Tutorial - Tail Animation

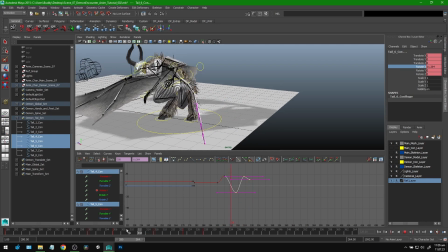[16:21]
So that's looking okay, right? It's not too bad. The animation actually ends a little sooner than we're going to end,
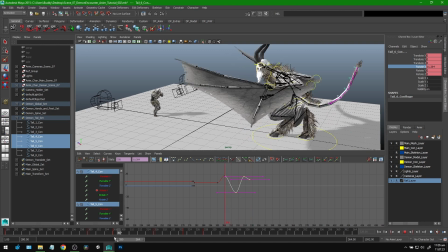[16:29]
because you see the camera starts to focus on the main character there getting pushed back by the wind force.
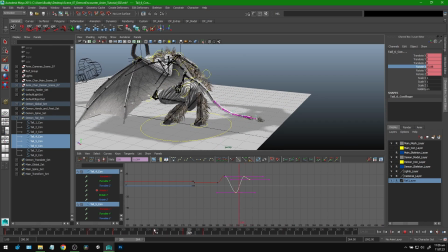[16:38]
So all this is kind of extra stuff that no one will see anyway. But to finish off the animation and feel good about it, we're going to go all the way with it.
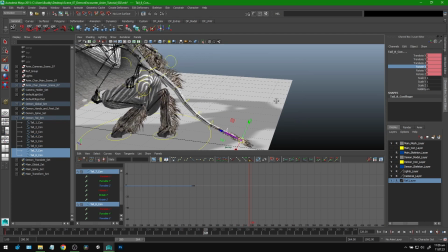[16:47]
And what's next is the very last group, where we'll animate this little tip of the tail and the tuft of hair there.
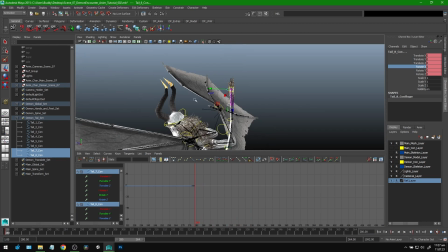[16:54]
So let's do that same thing. We're going to start way up here at the first pose. I actually don't think we need to do too much here because no one sees it. And also I think it would just be straight up and down anyway.
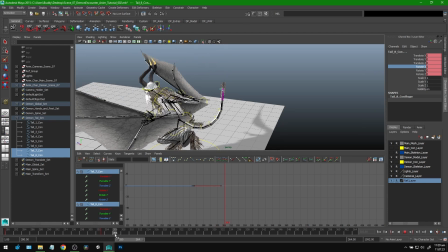[17:02]
So let's come back down here for the landing, where this group kind of bends lastly following the third group.
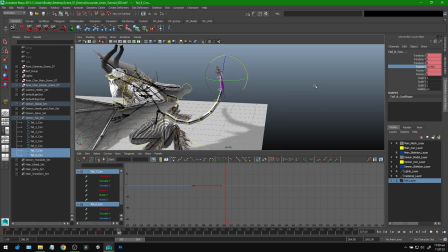[17:11]
So we're going to make this curve as it's falling down to complete that nice round curve.
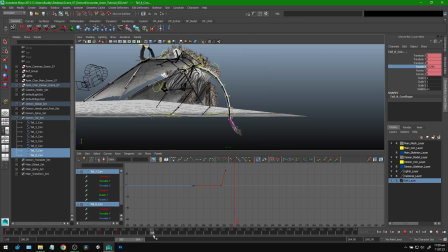[17:17]
And then this gets slapped down here. And then as it's going to go up, we're going to kind of do a generous bend backwards,
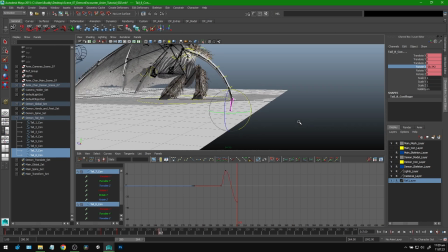[17:25]
because it really is the final follow through secondary motion element to this tail.
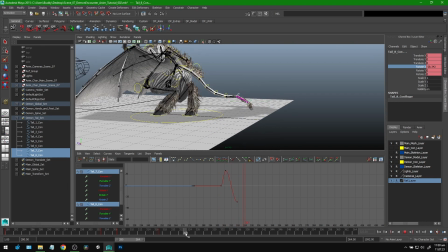[17:31]
So it's going to be bending contrary to the third group here. And then as the tail kind of settles, this is going to bend back up. It's a lot of our secondary motion instinct as animators, just to kind of feel it out and see where we feel these sorts of changes in direction should take place.
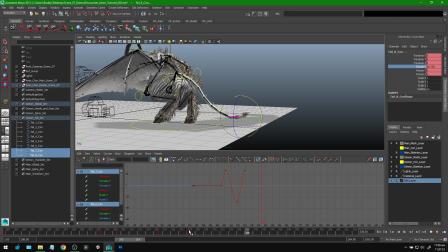[17:51]
Let's see, I might have to just fix the timing here. Yeah, that last part there is too quick for me, for my taste. So I'm going to grab the third group here. Let's see what happens. It goes up and then down kind of too quick, I think. I'm actually going to start from here, I think, grab everything.
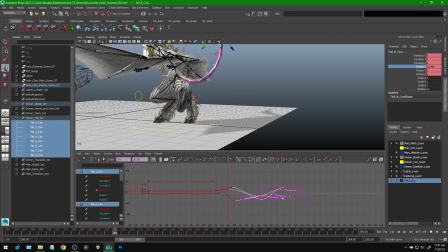[18:10]
Now we can see all of the Rotate X transforms that we've made. I'm just going to extend this just to make it not so quick, I guess. Let's just see what that looks like. I don't really know what's going to happen here. Okay, so now everything's in time with each other, so we get all the movement in the right pacing, but it's a slower recovery there.
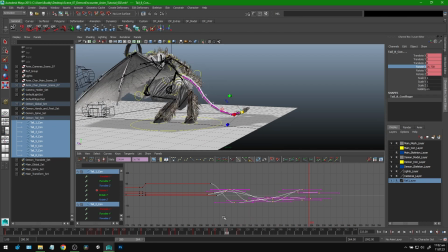[18:29]
So I think that looks a little better. And all I did was grab everything and move it over. Because if you do one at a time, just moving one group at a time, it's going to desynchronize from your pattern that you have, or the relationship between the different groups. So you kind of want to do everything uniformly. So I think that looks a little better. It's not as quick at the end there.
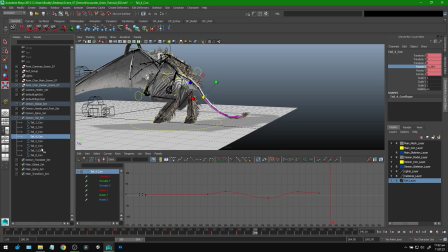[18:47]
And now maybe I can take the third group and give it another extra bounce here. I think if I do that extra bounce, it'll help this tail and secondary movement have a little more to it. Because now I can follow and add a little more detail there. Let's see what that looks like.
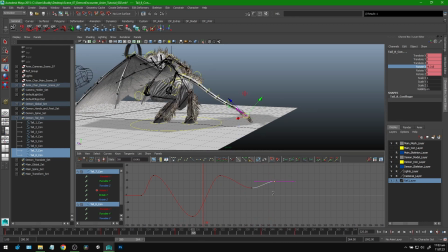[19:08]
Looks okay. I'm going to stretch this out just a touch. It looks bad. Hold on. Let me see if I can fix this. I think I want this to come up a little later, maybe. Okay. It's not great.
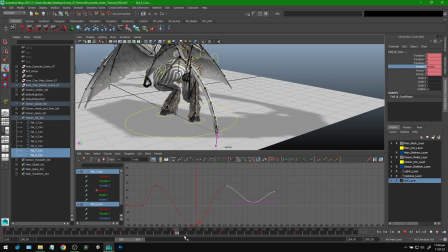[19:24]
I don't really love it, but I think this little portion here will be kind of masked when we go in with the Y rotation.
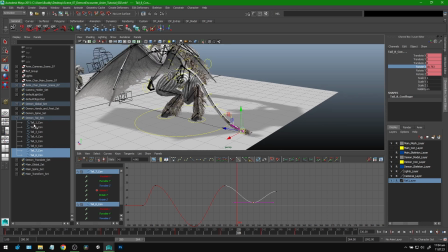[19:33]
And since we've reached the end of our groups, that's all groups have been finished in the X rotation.
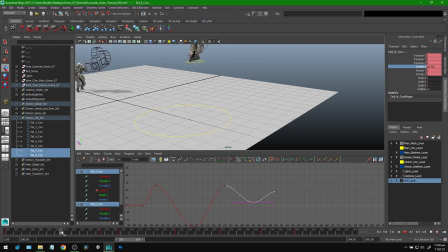[19:39]
Take one more look at that.
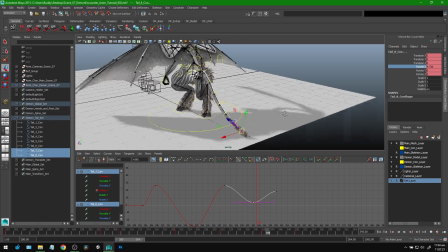[19:43]
We can go in with the Y rotation and give it a little more character, a little more interest.
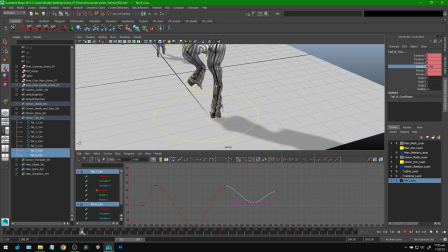[19:49]
So let's see, it's going to be pretty straight as it lands, but I want it to kind of,
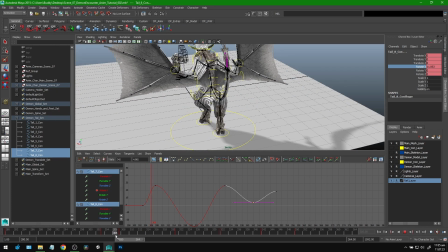[19:55]
as this curve is happening, I want the character to be kind of pushing the tail left and right to give it a kind of swinging motion. That's what I did for the actual animation. I think it looks kind of cool. So let's start back again with tail 1, and we'll do the pass for the Y rotation here. And that should be it once we're finished with that.
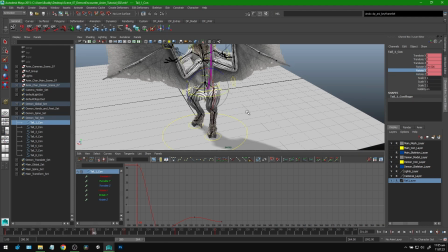[20:15]
So I'll start this Y rotation around here, kind of where the X rotation starts, and we'll see, we can play with it if we need.
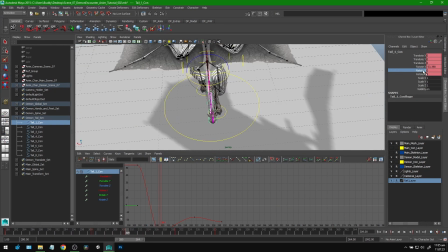[20:22]
So as this comes down, I'm gonna have this swing back and forth.